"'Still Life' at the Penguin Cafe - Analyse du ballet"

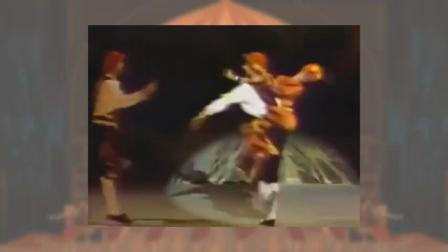248s
Bon alors après, pourquoi une danse anglaise pour une puce de moufette de Patagonie ? Aucune idée !
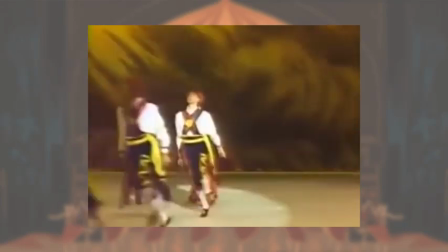252s
En tout cas, les humains qui l'entourent, s'ils interagissent avec elle, petit à petit, ils l'ignorent ou alors ils essaient de la capturer, de la piéger, etc.
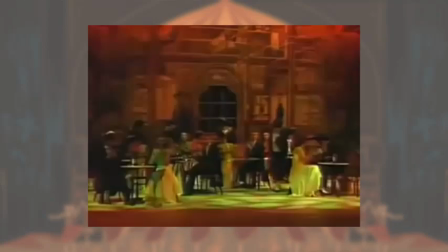259s
Donc, bien que le résultat soit de l'ordre du comique, là encore, c'est pas ultra jojo quand même. A noter que c'est pour la dernière fois qu'on voit, juste avant cette danse-là, le décor du Penguin Café.
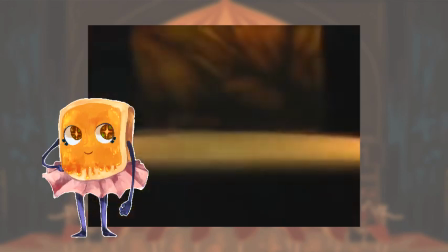268s
En fait, plus le temps passe, plus on est immergé dans les histoires de ces animaux qui disparaissent. Et pas seulement dans le spectacle, en fait, c'est quelque chose de réel.
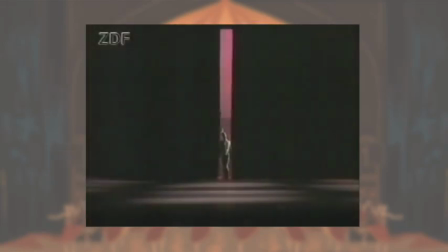275s
Ce qui peut expliquer la disparition progressive du café. Et le décor devient plus obscur pour la variation suivante avec des ombres d'arbres sur un fond pourpre.
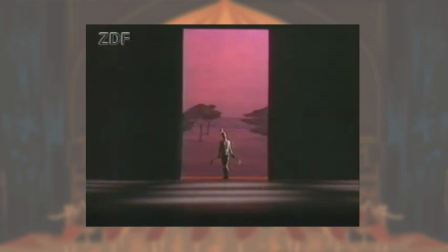283s
C'est dans ce décor de savane sud-africaine qu'on retrouve le zèbre de montagne.
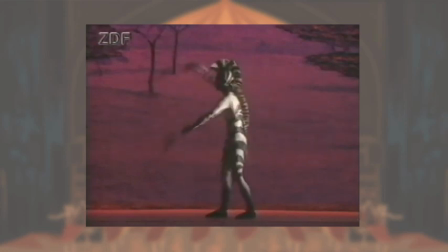287s
Au début il est seul en scène et je vous prie de prendre un instant pour admirer ce groove et cette souplesse de malade !
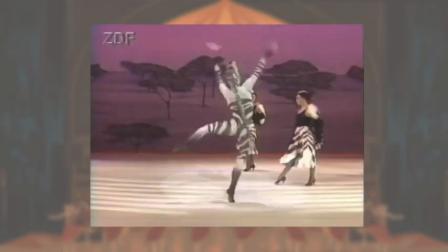293s
Mais il est bien vite rejoint par un groupe de femmes portant des vêtements faits de peaux de zèbres.
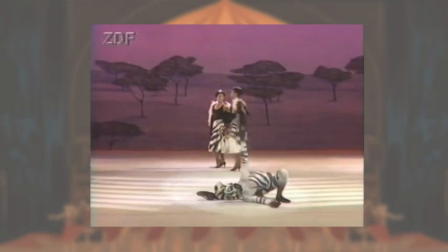298s
Ces dames occupent petit à petit la scène avec une démarche et des poses de mannequins à la manière des défilés de mode et elles ignorent le zèbre de manière littérale comme métaphorique.
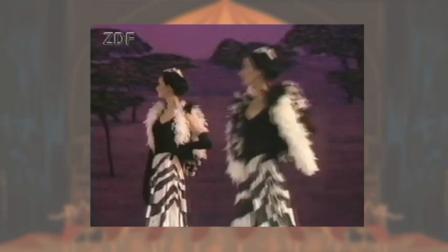306s
Elles sont dans un monde moderne, luxueux et bien éloigné de tout ça. Un monde où personne ne voit directement la bête dont il va porter la fourrure.
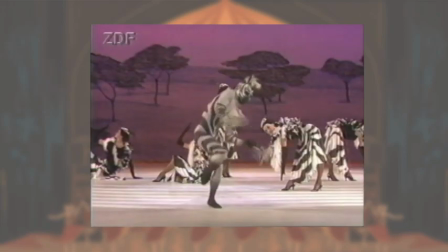313s
On a donc un gros contraste entre la pureté, la diversité de la nature avec les mouvements subtils,
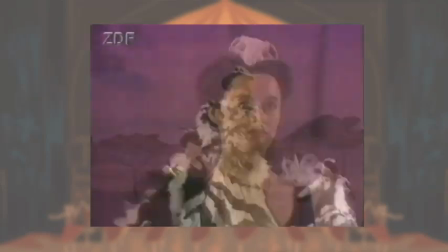318s
ondulés et tout en souplesse du zèbre et le petit univers superficiel, insensible, gouverné par les apparences,
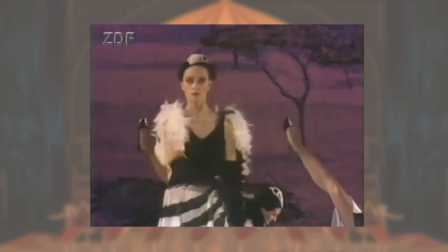324s
etc. avec le visage inexpressif et les mouvements saccadés des mannequins.
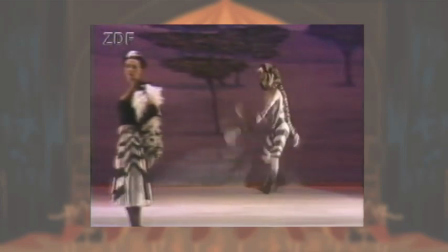328s
Petit à petit, le zèbre se retrouve en arrière-plan mais ils continuent de danser, innocents et imperturbables, pendant que les modèles se pâment de leurs artifices. Et là, attention, premier coup dur.
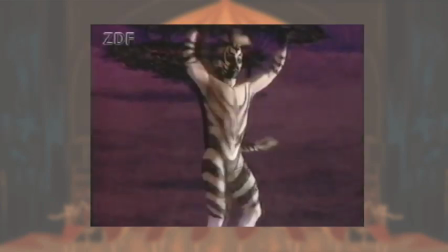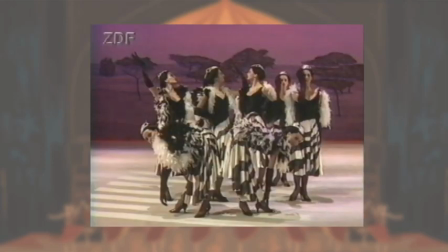345s
La pauvre bête agonise jusqu'à la mort, tandis que les femmes au premier plan continuent de montrer leurs beaux habits et de s'admirer dans le miroir, totalement indifférentes.
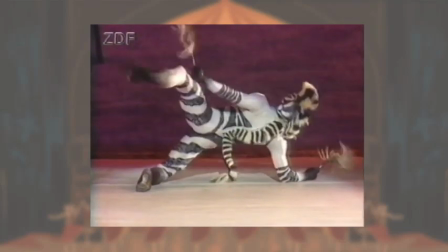353s
Et l'horreur de la scène est amplifiée lorsqu'on voit la flaque de sang avec à côté le grand pingouin seul qui désespère, semblant nous dire « Regardez ce que vous nous faites !
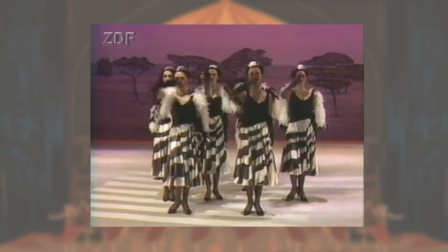361s
» Et on entend par le son du marimba les derniers battements de cœur du zèbre jusqu'à son dernier souffle.
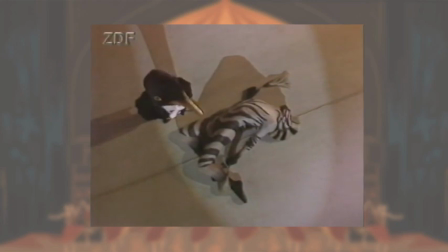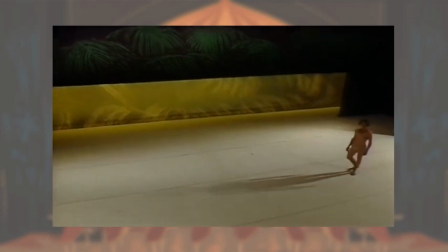371s
D'ailleurs, la musique devient plus sombre, plus tragique pour la danse du zèbre et aussi pour celle du peuple de la forêt qui justement vient ensuite.
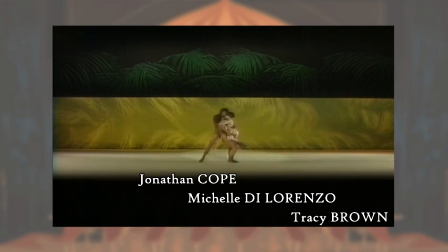378s
Là, on voit la différence avec les autres protagonistes humains. Eux vivent en pleine nature, ils n'ont ni les petits costumes ou les belles robes, ni les masques.
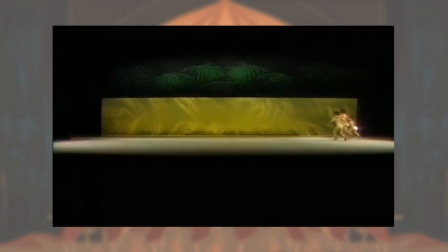385s
Ce sont les seuls humains à être en pleine harmonie avec la faune environnante et finalement à la protéger réellement.
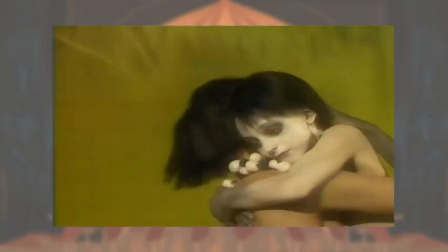390s
Ils sont seuls dans ce grand espace comme s'ils étaient perdus, alors qu'ils sont pourtant chez eux à la base.
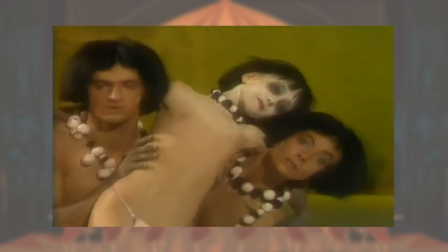395s
Ils restent unis dans leur danse mais tout le long on les sent inquiets, tristes, démunis et encore plus à la fin lorsqu'ils regardent impuissant la forêt qui est détruite devant leurs yeux.
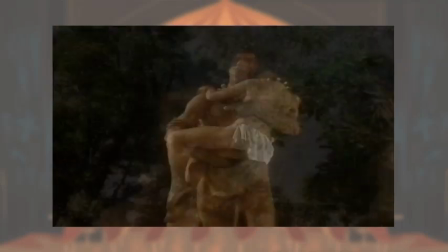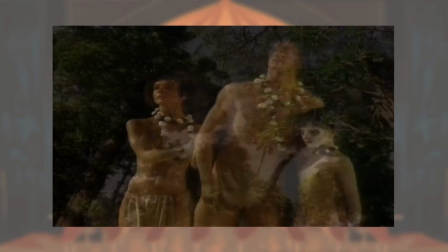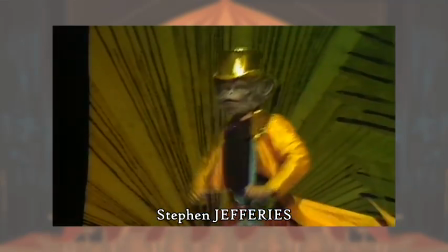415s
Arrive enfin le singe laineux sur une musique bien plus joyeuse et dansante. C'est donc malgré tout sur un air dynamique de samba que ce personnage ouvre la danse.
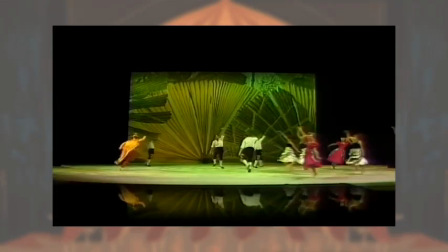423s
Et petit à petit tous les personnages rejoignent cette scène entraînante.
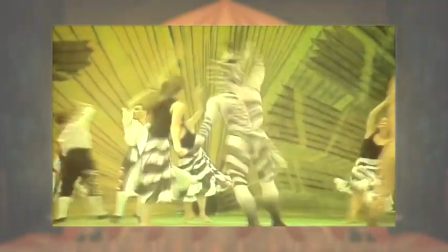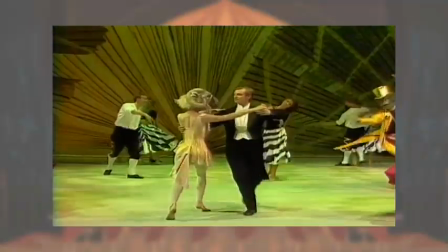432s
Tout le monde est réuni dans une danse festive au trait de carnaval avec des personnages humains qui se mêlent aux animaux,
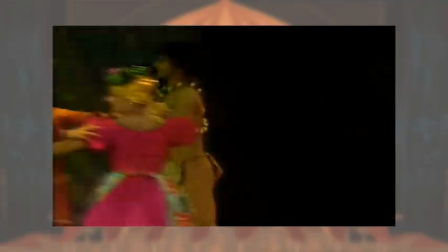438s
comme une note d'optimisme faisant oublier pendant quelques minutes le drame dont il est question.
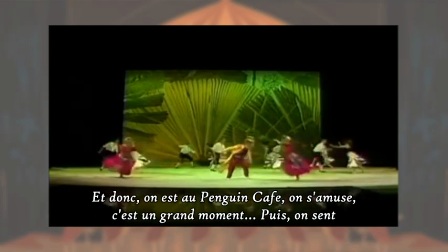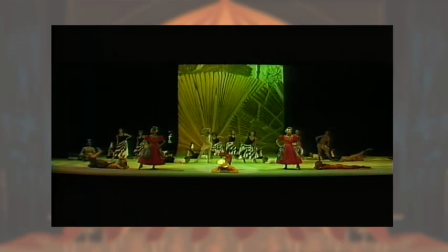464s
En effet, la scène finale nous ramène à la dure réalité. L'atmosphère s'assombrit totalement, tant au niveau de la lumière que de l'ambiance, et là, les masques sont enlevés.
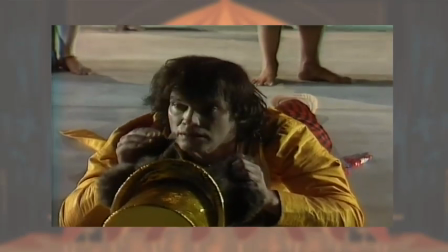472s
Alors bien sûr, il y a le côté métaphorique, voilà, les masques qui tombent, mais voici ma petite interprétation.
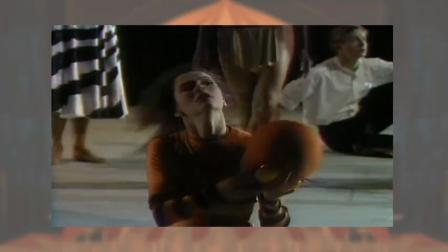477s
La destruction de l'environnement, qu'on veuille le voir ou non, ça a aussi une conséquence sur les humains, même si les premiers à en souffrir sont les animaux et les populations locales.
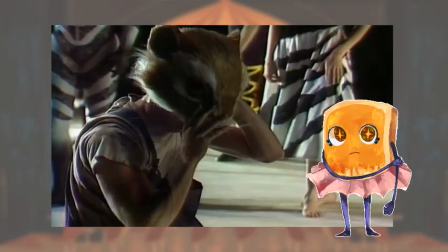485s
En gros, on est tous dans le même bousin, sauf que c'est la faute des humains.
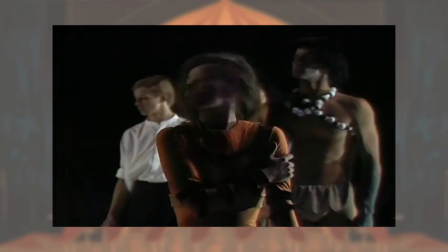488s
Donc, tandis que le vent menaçant se lève, La voix off revient pour nous remettre la tête sur les épaules et en écho à l'introduction finit de nous conter le sort tragique du Grand Pingouin.